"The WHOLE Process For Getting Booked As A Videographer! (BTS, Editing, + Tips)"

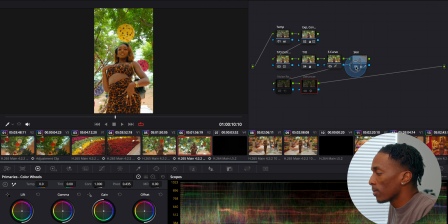[8:45]
And I will disable each one so that as I go through it,
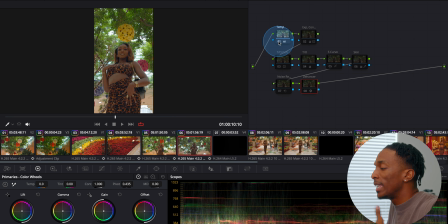[8:50]
I'll enable it and you can easily see what each one is doing.
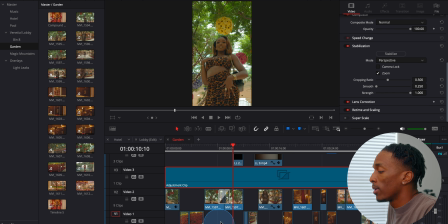[8:55]
And before we jump into that, I want to go back into the edit tab and just show you that I do have an adjustment clip. And usually I do add an adjustment clip with a light LUT on it. And the LUT just pretty much gives me a nice starting point so you can see without it and with it.
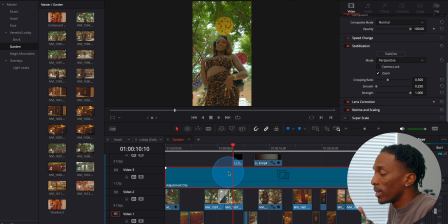[9:15]
It just adds a little bit of contrast, a little bit of saturation, and yeah, it's just a good starting point before I go into actually grading it.
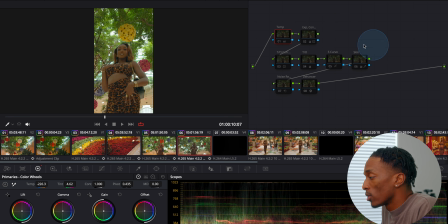[9:25]
All right, so let's get started. The first node is a temperature node. So if I enable it, you can see what it does to the image.
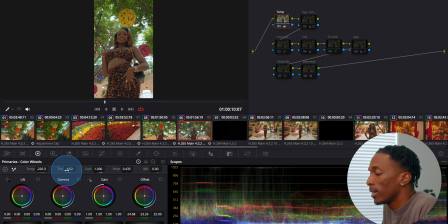[9:32]
And essentially, I just go in here and adjust the temperature and the tint, the white balance, and also I may mess with the offset down here. And I just get it to a place that I like or that works for the particular clip.
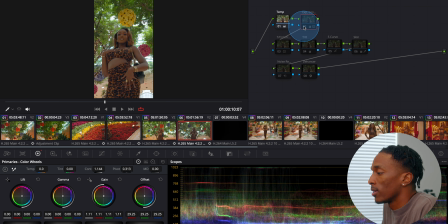[9:47]
The next one is for exposure and contrast. So if I enable it, you can definitely see what's going on right there. So boom, that's disabled and enabled. And in here, I just come in and adjust the contrast, the pivot point,
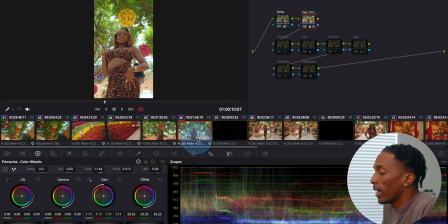[10:05]
and again, just get it to a point that I like and that I think looks good. All right, so for the next two nodes, they actually go together. So this node is kind of dependent upon what is going on in this node, and I'll explain it.
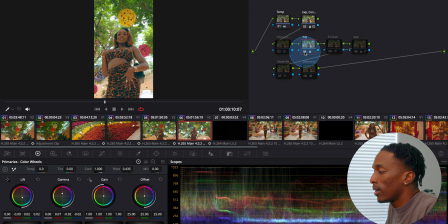[10:24]
So for this one, if I enable it, you can see what's going on to the colors.
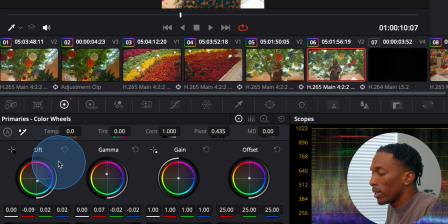[10:29]
And basically for this one, if you come down to the lift, I brought this down towards like the blue tealish type of color. And for the gamma, I brought it up towards like a warmish tone.
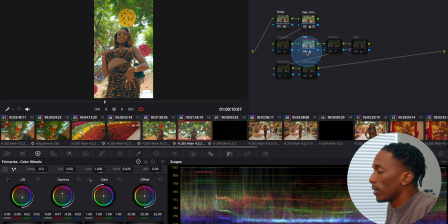[10:45]
And so you can see, again, what that does to the image.
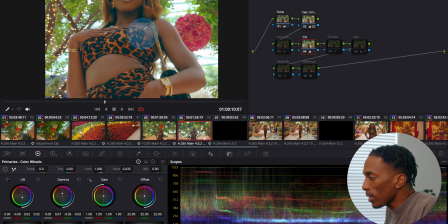[10:49]
But if you look, the blacks aren't black anymore.
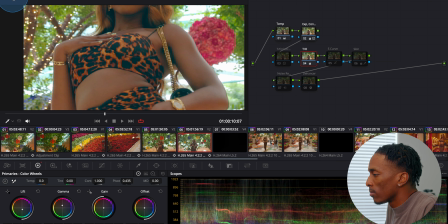[10:55]
They're kind of like blue. And for the most part, I kind of like my blacks to be black.
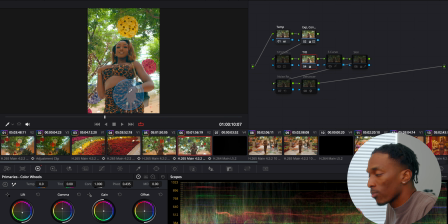[11:00]
You know, it depends on what you're going for. But for this particular one, I wanted them to be black.
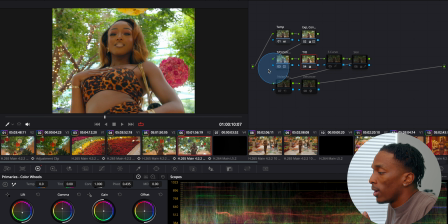[11:05]
So if I enable this one, you can kind of see that correction.
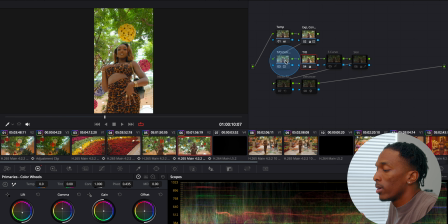[11:09]
And basically what's going on in this node, if I come over to the log wheels, I basically adjusted the shadows to contradict or counteract what was going on in this node.
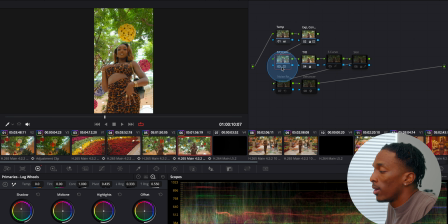[11:26]
So we brought that up towards like an orangish tone, and you can see the result. So the next node is for my S curve, and I'm pretty sure that y'all know what that is, but if I enable it, you can see what it does.
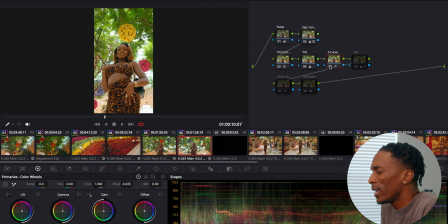[11:41]
And honestly, I didn't push this too crazy, so it's fairly light, but
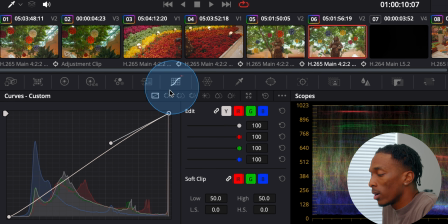[11:47]
basically if I go into the curves, this is my graph.
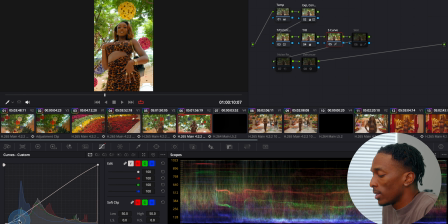[11:52]
And the more that I push these, if you look at the image, you can see the more that, the more extreme it becomes. But again, for this one, kept it pretty light and I liked what it did. It just adds some contrast and a little bit of pop to the image.
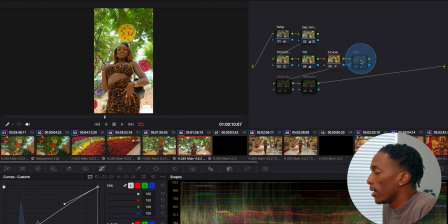[12:12]
This next node is for the skin tone. If I enable it, let me actually zoom in so you can see.
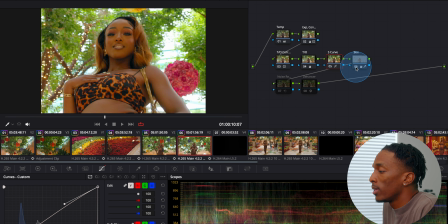[12:19]
So that's enabled and this is disabled. Basically what's going on is, if I jump into here, come into the qualifier, basically I select the skin tone and that becomes what is going to be affected with the edits on this node.
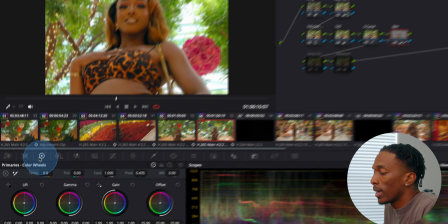[12:38]
So I select the skin tone and then I come back here and I just added in some color boost.
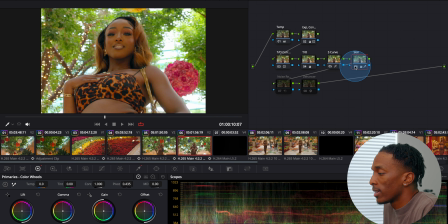[12:44]
And again, it just added some saturation to the skin tone and made that pop out a little bit more.
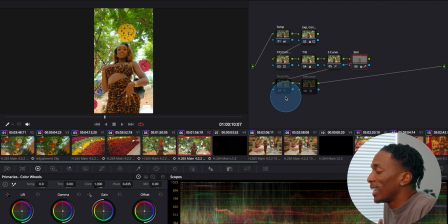[12:50]
The next node I have here is for noise reduction.